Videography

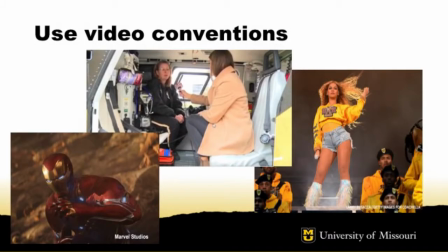Almost all the video you watch follows a set of widely accepted conventions. This includes movies, news stories, music videos, and more. These are approaches to recording and editing video that help audiences understand what they're watching.
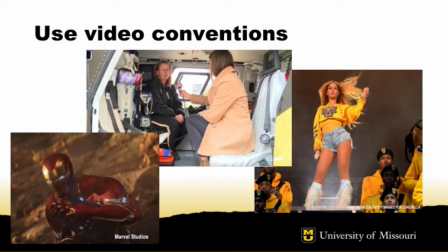While there are no hard and fast rules videographers must follow, knowing these conventions will make your video more enjoyable for audiences to watch.
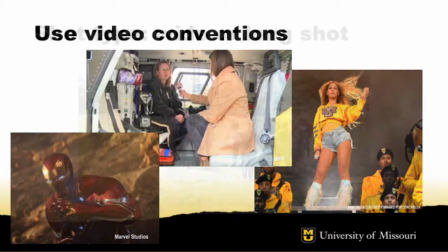The first convention we'll look at is the difference in shot types. The first shot type is called either a wide or long shot.
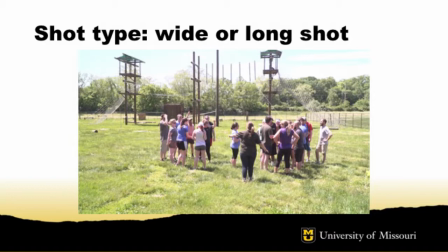They both mean the same thing. When we say long, we don't mean the shot has a lengthy duration. It means these shots come from a long way away from what we're shooting, and that we have a wide frame in which to see what we're shooting. These shots are good for starting off our videos because they show us the setting. They're also good to show the relationship of people or objects in our videos.
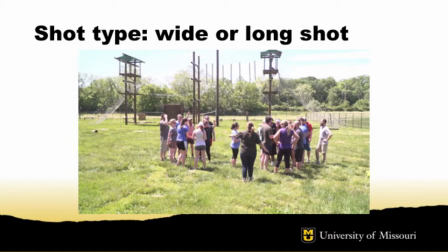In this wide shot here, we see a group of people preparing for a confidence course along with the equipment they will use.
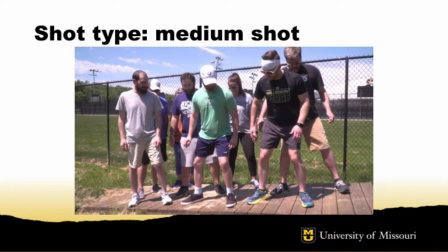The next type of shot is called the medium shot, and, like its name suggests, it's in the middle of the type of shots we're going to employ. The camera has moved in closer than the wide or long shot we mentioned before, but we're still not very close to what we want to see in detail in our video.
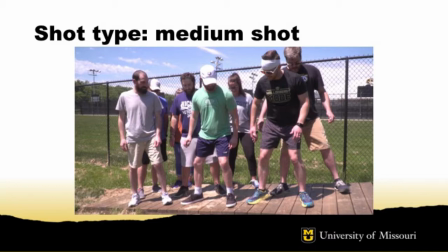Medium shots are often used as a transition between the two other types of shots or between shots of the same type. In this shot, the camera has moved in on a smaller group of participants and just one piece of equipment they are using.
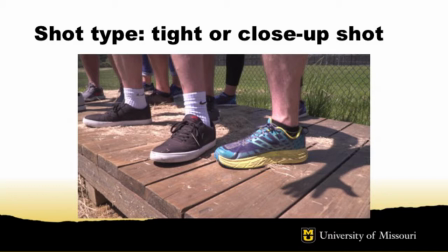The tight or close-up shot, again the labels mean the same thing and can be used interchangeably, is the most valuable shot in your video toolbox. Tight shots give us the details in our story. A video made with all wide and medium shots would be boring in most cases.
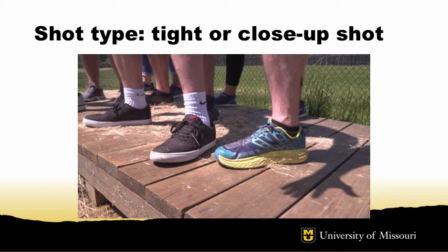But close-ups let us see the subject of our video in detail and connect us with what we are watching. So now we get in close to see the participants' feet while they are trying this balance exercise.
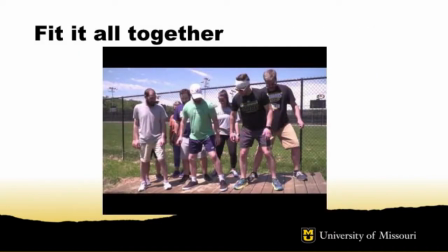Now that we know videos are made up of wide, medium, and tight shots, we have to think about how to put them together. We do that when we edit our video, assembling all our individual shots into what are called sequences or matched action sequences. Sequences use a variety of shot types. An editor would never make a video with all wide shots or only medium shots.
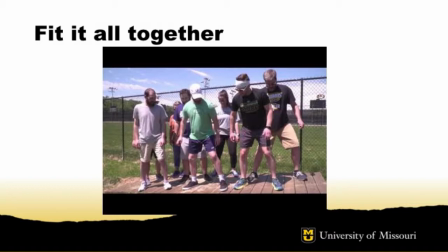There are no hard rules about the order of shots and sequences, but we usually start with a wide shot so that the audience can see the setting and place itself at the scene of the video.
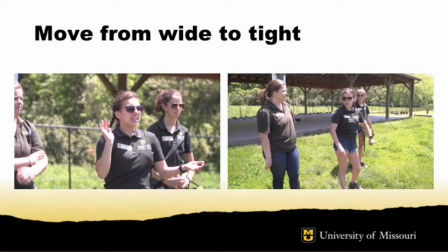Part of the job of a videographer in the field is to collect a variety of shots with which to edit later. The videographer must make changes in the way she works to get wide, medium, and tight shots. It seems like the easiest way to do this is to keep the camera in one place and just zoom in or out to get wide, medium, or tight shots.
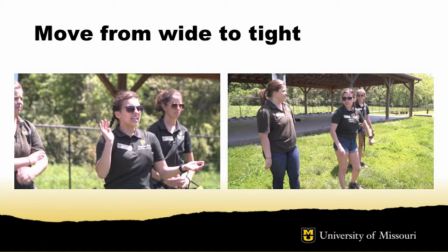But zooming in from a single place will cause all the shots to have the same angle and can lead to tight shots being shaky. So the best way to move from a wide to a medium or tight shot is to zoom with your feet, meaning picking up the camera and moving it closer to the subject you're shooting.
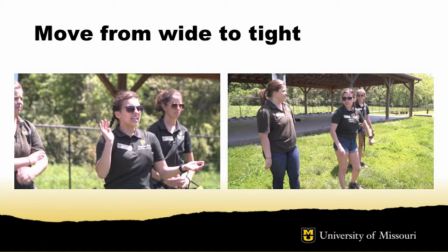Keep the lens as wide as it will go and move the camera close enough to get the shot you want. These two shots illustrate this. Both have basically the same subject matter, but the one on the left is zoomed in from a distance. Note how compressed and flat the image looks. For the shot on the right, the videographer has zoomed with his feet and kept the lens wide.
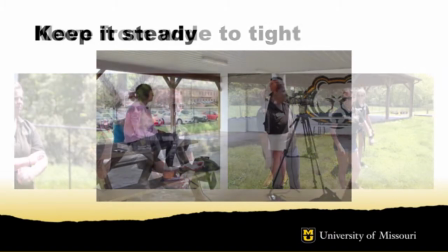Look how much more depth this has, showing the setting of the trio. A tripod is the best way to keep your camera shots steady and free from shakiness.
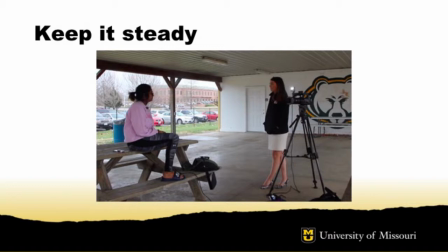Even the most steady person will shake a little bit with every breath and muscle twitch. It's extra work, but keeping the camera on the tripod will yield rock-steady shots.
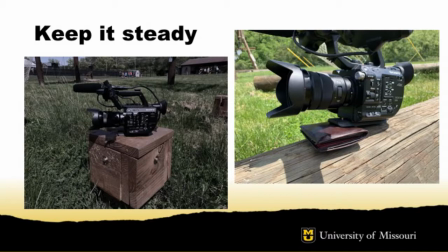If a tripod is not available or you have to move the camera to a spot where the tripod won't fit, use a stationary object upon which to rest the camera. Prop small items like a phone or wallet under the front or back of the camera to tilt it up or down.
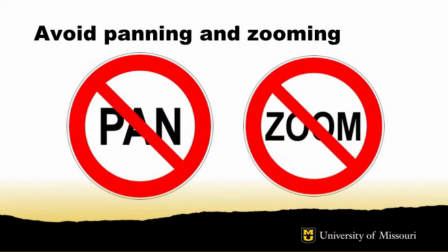There's a strong temptation for the videographer to pan the camera, move it left or right while recording when shooting a large scene. But resist that urge. Our eyes can't pan across the scene. Go ahead, try it. If you try to pan your eyes across the room you're in right now, you'll find they don't sweep evenly.
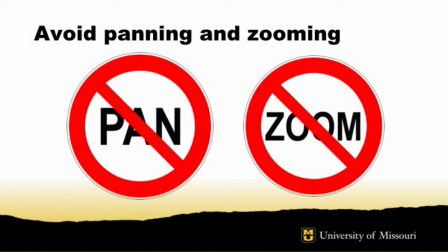Instead, your eyes jump to a few spots across the room.